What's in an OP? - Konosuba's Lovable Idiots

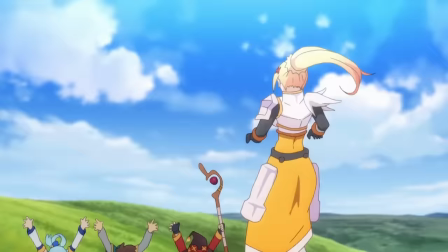This OP is basically always moving, it's constantly animated, and that's on top of the details poured into every non-moving part,
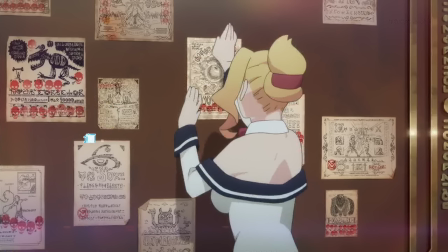like how all of these posters that we only see for all of 12 frames have their own original artwork and text written in a fictional language that actually does translate into Japanese.
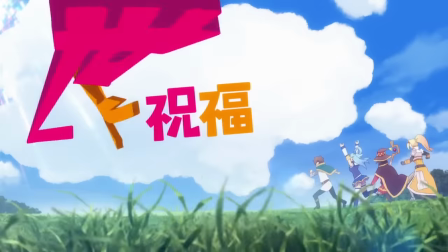As our heroes rush off toward adventure, we see that even the title card is fully animated, bouncing playfully on and off the screen.
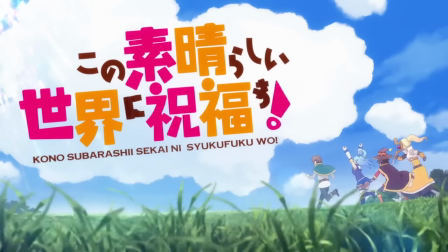The same was true of the first OP, of course, but the off-kilter framing and running pack of idiots below makes it feel even more dynamic and lively.
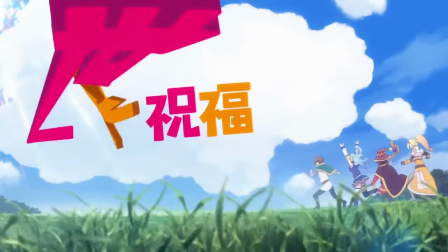I really like the composition of how the title is framed here.
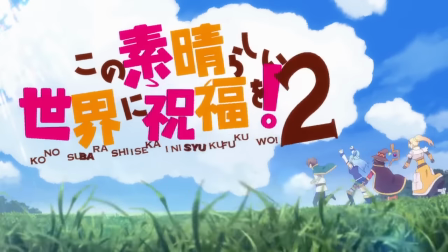It just looks nice, and the same can be said of most of the credits in this OP.
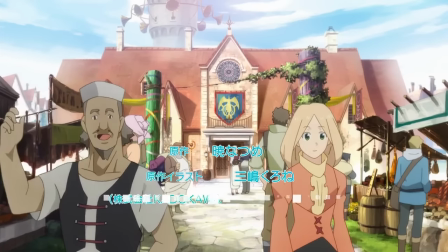While they don't do anything special with the fonts or kinetic typography,
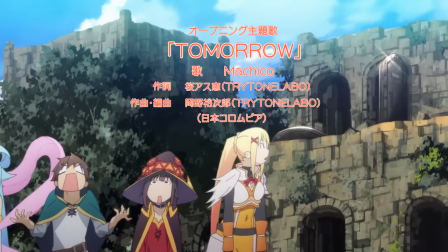it's clear that a lot of these shots were composed to accommodate the titles in an eye-pleasing manner and draw your eye to read them.
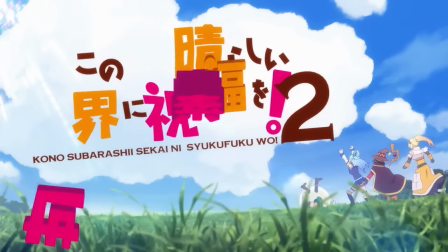Kazuma tripping and knocking over everyone behind him also makes for a strong comedic cue to cut away from the main title,
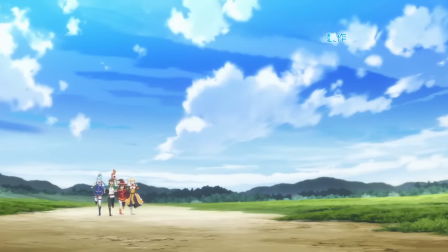bringing us to this shot of the heroes running forward down the road.
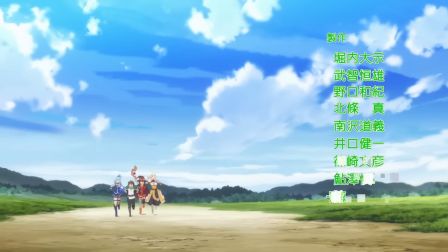Another simple but important thing to note about the animation here is that their run cycles are staggered,
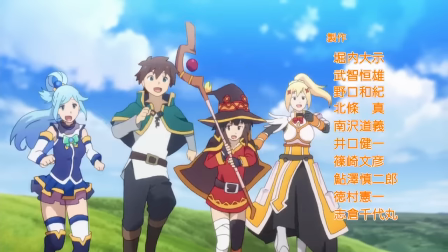which prevents their movements from looking robotic or synchronized.
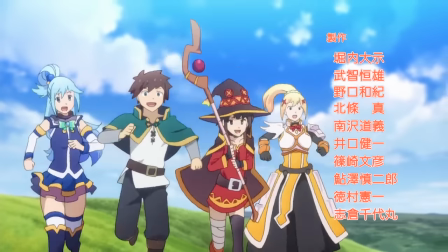They all seem to be in good spirits for a few moments, until they run out of breath after a few jump cuts.
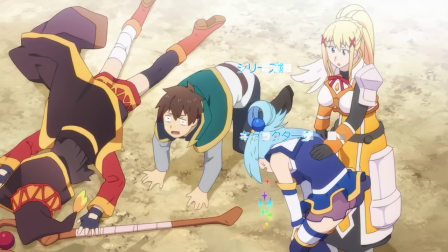Darkness, the most physically fit among them, is fine and holds Aqua's hair back while she pukes. By the way, I love the consistency in Aqua always puking rainbows because she's a goddess.
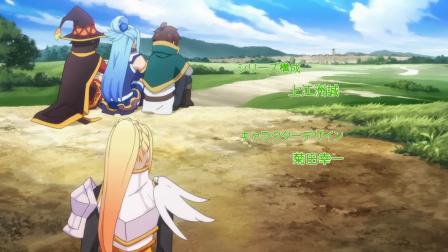It never fails to make me laugh. And the punchline, that they're barely a mile away from town when they collapse, is equally strong and equally good at getting me to laugh. This is one of those few totally still shots that I mentioned, and I think the lack of movement helps to sell their exasperation and disappointment in their own failure.
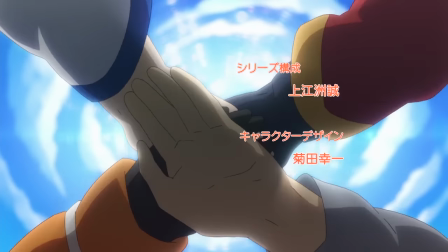After sulking, they regroup and head out again,
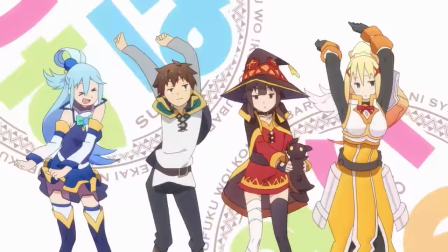and we break into a delightful little intermission card that shows the four of them awkwardly dancing before giving a goofy thumbs up. Here, they're showing us in a thoroughly silly manner that despite their ineptitude, they're ready to give it their all.
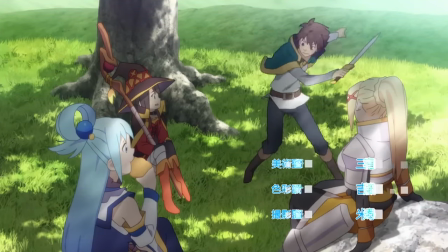Kazuma certainly puts his all into practicing with his short sword, as his friends take a lunch break. He's so enthusiastic about it that he ends up losing the thing and conking himself on the head with it, which of course makes Aqua burst out laughing.
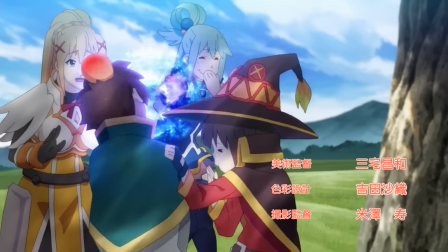She and Megumin both giggle at Kazuma's pain as they fix him up, while Darkness looks more worried about, or possibly jealous, of his injury.
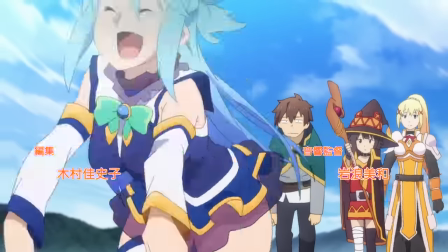As they walk on, Aqua keeps gloating at Kazuma while everyone else has let the joke pass.
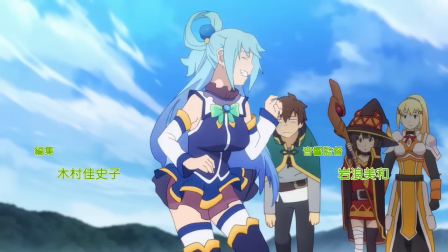This emphasizes the fact that Aqua is a big, dumb jerk and a canon trash tier waifu.
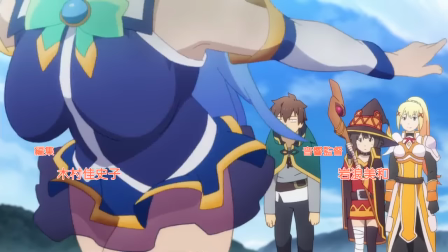But, and this is important,
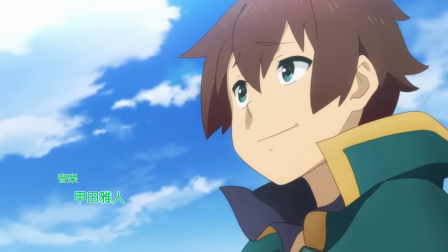Kazuma gets over his irritation and smiles at her antics for a split second before a giant worm pops out of the ground and eats her.
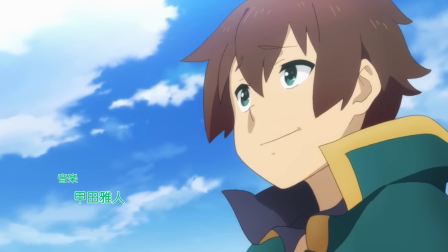And man, is his reaction to that perfect, but let's take a step back. I think this smile hits on something vital to Konosuba's success as a series.
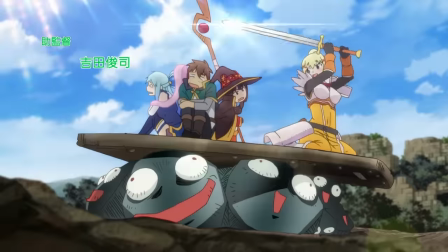Yes, these characters are jerks. Yes, they're idiots. Yes, they get on each other's nerves, but at the end of the day, they're all really good friends,
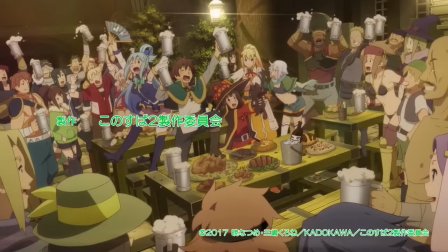and the misery that they put each other through is all good-natured fun. That's a big part of this show's appeal.
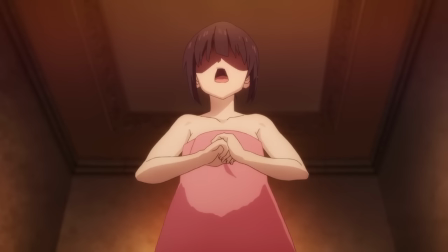The humor can get downright vicious and mean, but we as an audience are still inclined to like the characters because they still like each other.
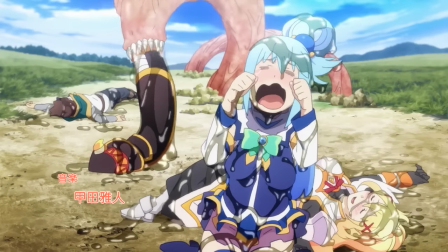Anyway, the whole party gets eaten and excreted by a giant monster worm, and everyone takes this about as you'd expect.
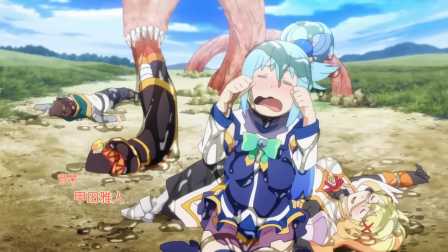Aqua cries like this spoiled baby she is, Megumin and Kazuma just kinda deal with it, and Darkness, of course, enjoys the pain and humiliation.
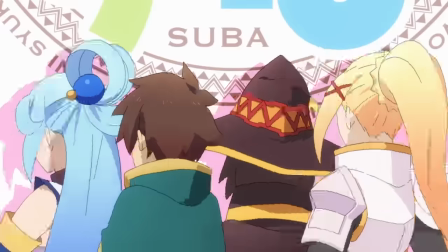What follows is another dancing interlude that inverts the optimism of the last one.
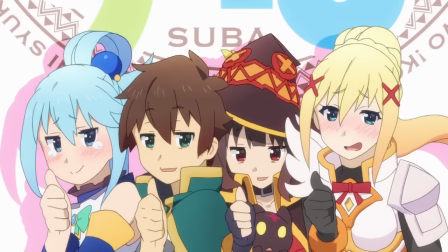Now Aqua is smiling through her tears, Megumin and Kazuma are feeling harrowed, Darkness is blissed out, and actual best girl Chamusuke is once again just kinda confused.
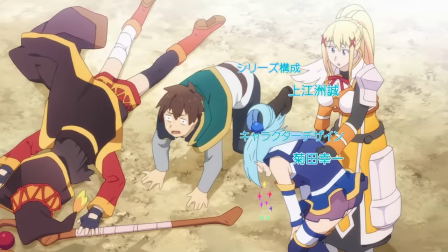I've gotta say, I adore the goofy, exaggerated faces and actions used throughout this OP.
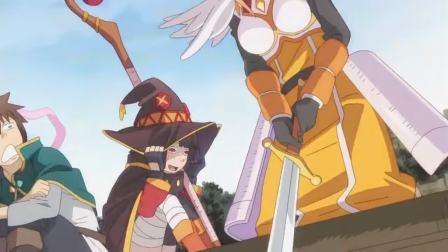It's super fun to look at.
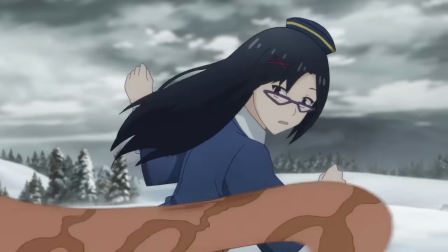Although on that note, let me go off on a quick tangent. I've heard it said that Konosuba Season 2 looks cheap, that the animation is bad.
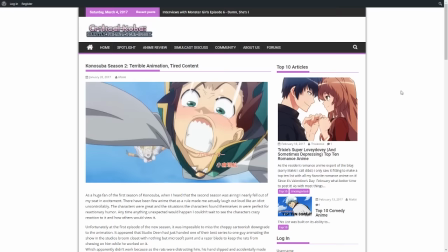The people who say this don't know what they're talking about. There's this perpetual misconception in the anime community that the most important thing
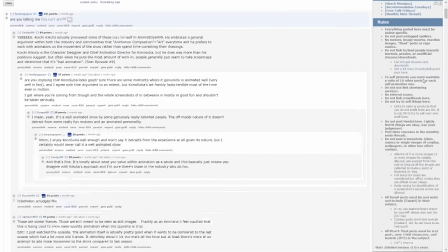when it comes to animation is making nice screenshots and staying on-model.
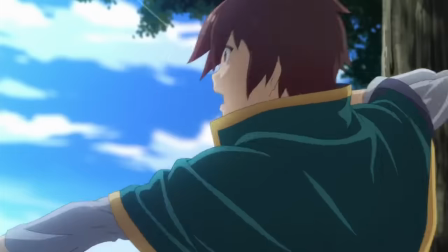Any animator worth their salt will tell you that these things are low priorities at best.
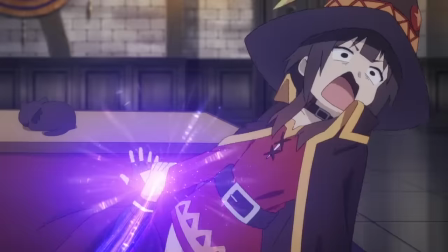In fact, two of the 12 principles of animation, exaggeration and squash and stretch,
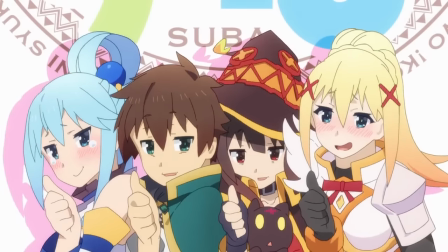explicitly encourage going off model for effect. In fact, it's the philosophy of John Kay, the creator of Ren and Stimpy,
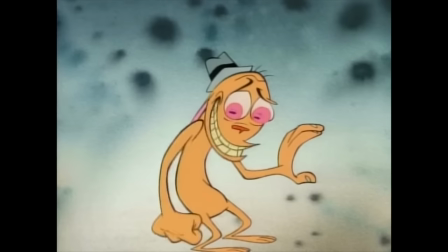that trying too hard to stay on model limits creativity and makes animation actively worse.
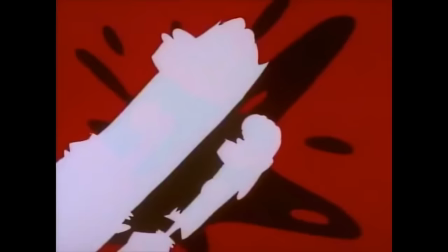He famously decreed that his animators weren't allowed to draw the same pose twice.
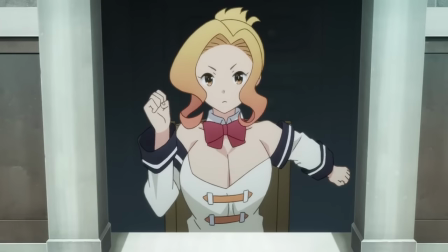And by the hand of character designer and OP director Kikuta Koichi, that philosophy is alive and well in Konosubo.
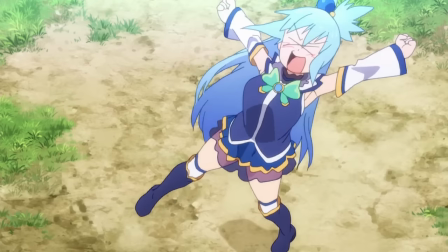If you look at this scene from episode 6 where Aqua is freaking out at Kazuma, every single frame is an entirely different pose from the last.
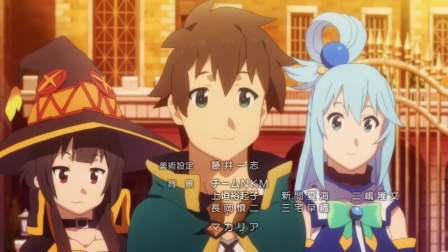That doesn't just happen by accident. Though there are some genuine flubs in the show, most of the time it's done intentionally,
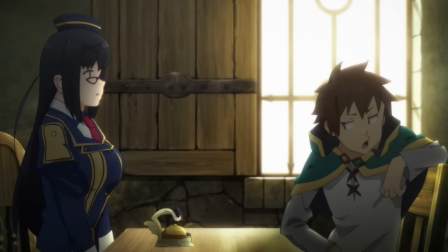to make the show feel more lively and funny and goofy, and the same idea is applied to this OP.
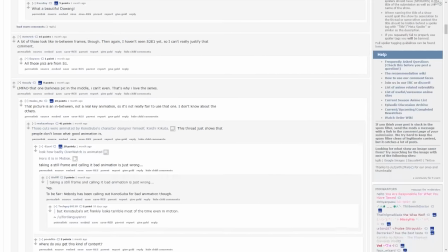Which I should really get back to, it just bothers me to see all of these nerds be so goddamn wrong about everything all the goddamn time.
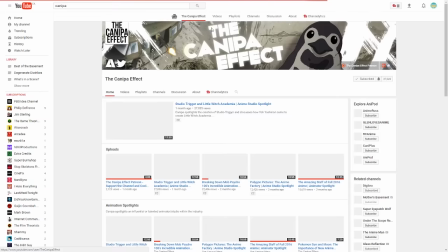But if you want to hear more about what actually good animation entails, I recommend checking out the Kanepa effect,
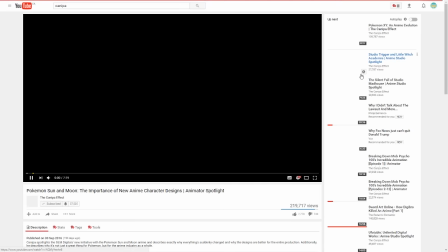like his entire channel, but also specifically his episode on the new Pokemon series.
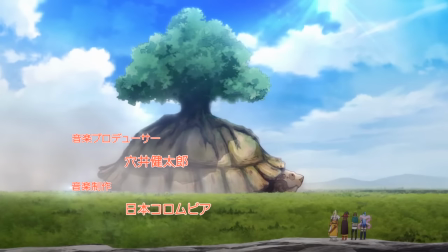I'll link that in a card. We finally see what our heroes have been heading toward, a derpy-looking giant turtle with a tree growing from its back. And here we can see the OP's one minor mistake, at least in my opinion. There's no clue as to why they're going there.
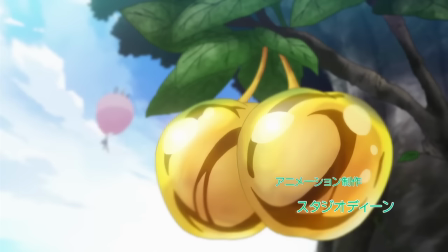For the sake of the viewer, I think it would probably be a little better to put a quick cut to the apple before zooming out, or maybe show it glinting in the tree branches,
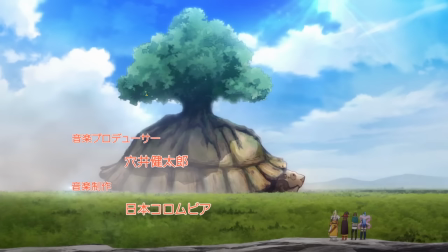but it is easy enough to follow despite that after the first time you see the OP.
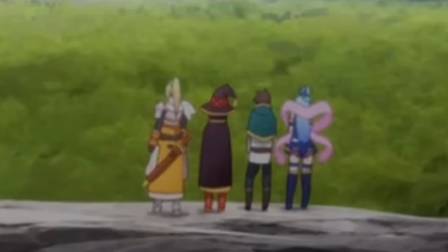On that note, the reactions of Kazuma and the rest of his party to this seemingly impossible task are hilarious.
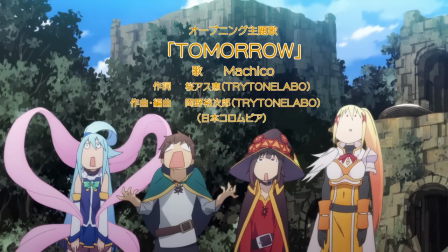I'm glad that when it comes to a choice between humor and moe, the animators choose the funny option.
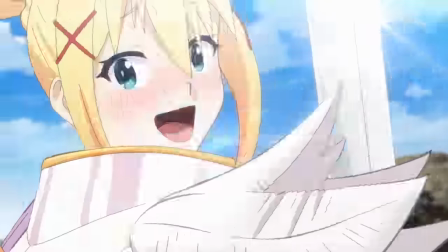I do think it's a little odd, though, that Darkness is the one who figures out how to get there.
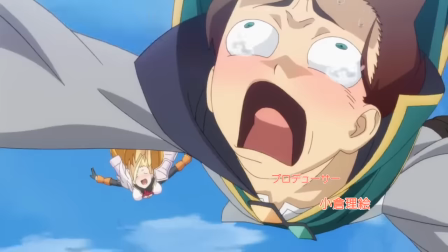She definitely would be on board with a plan of action that involves her potentially getting hurt,
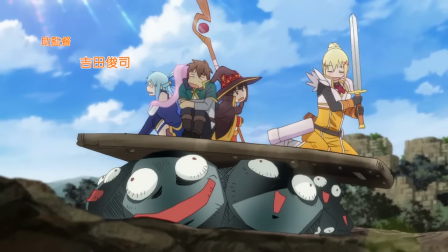but I don't get the impression that she's smart enough to figure out the dynamics of launching a steel door by hitting derpy-ass rock bombs. Still, it would be weird for Kazuma to suggest it, and then suddenly be miserable and horrified with the rest of his party, so I think it's okay for Darkness to be a bit uncharacteristically inventive here.
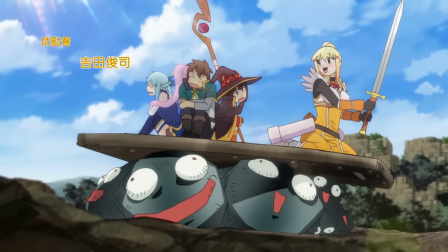And man, I love how into it she is. Like, she can't believe she really gets to do this stupid, stupid thing.
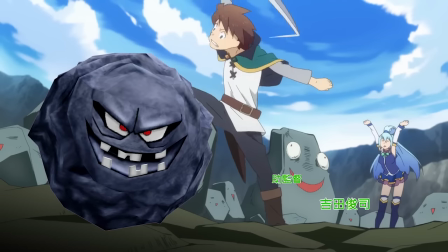It's also really cool that this moment reincorporates a problem from the original opening.
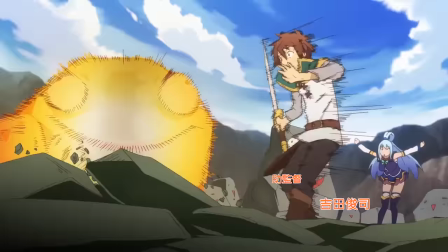I love when OPs create a sense of continuity like that.
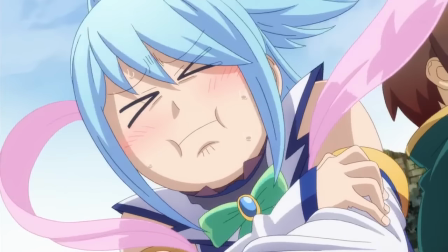Darkness does eventually actually hit those bombs, and the looks of sheer horror on Aqua, Kazuma, and Megumin's faces as she does so are just priceless.
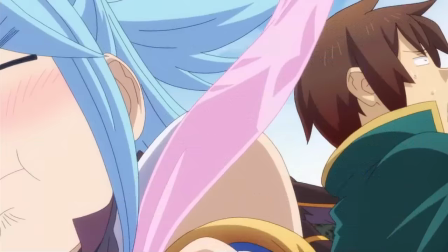Especially for faces that you only get to see for a split second.
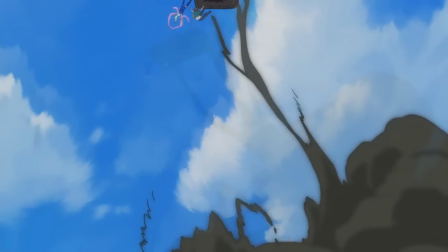Even for the few frames in which the door takes off where we see it at an extreme distance, the animators paid attention to detail.
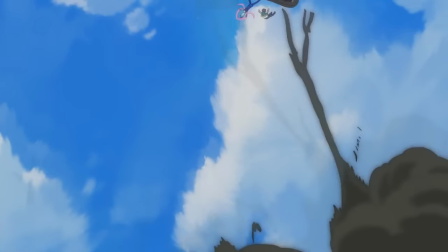As it rockets into the sky, you can see Kazuma and Aqua falling off, followed by Darkness and Megumin at the height of the launch.
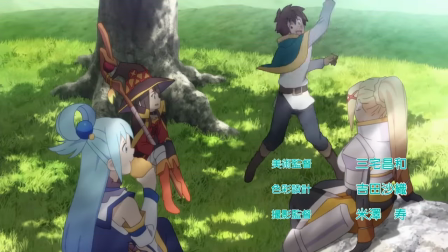One big strength of the way this OP is presented is that it shows us just how each of these protagonists copes with different situations,
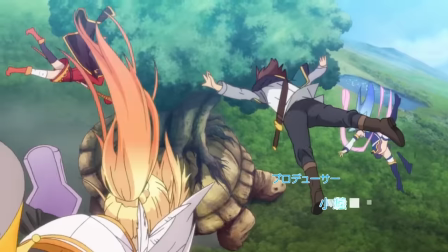which tells you a lot more than you'd learn just seeing one of them deal with the situation individually.
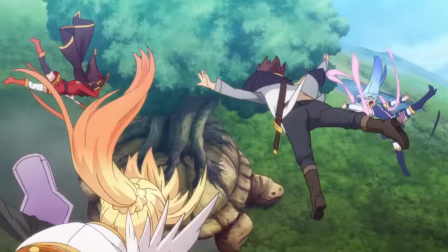For instance, most of the party is controlling their descent with some degree of calmness,
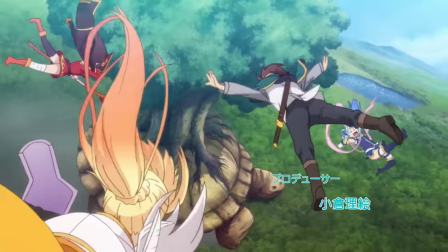whereas Aqua is just flailing through the air like a falling infant.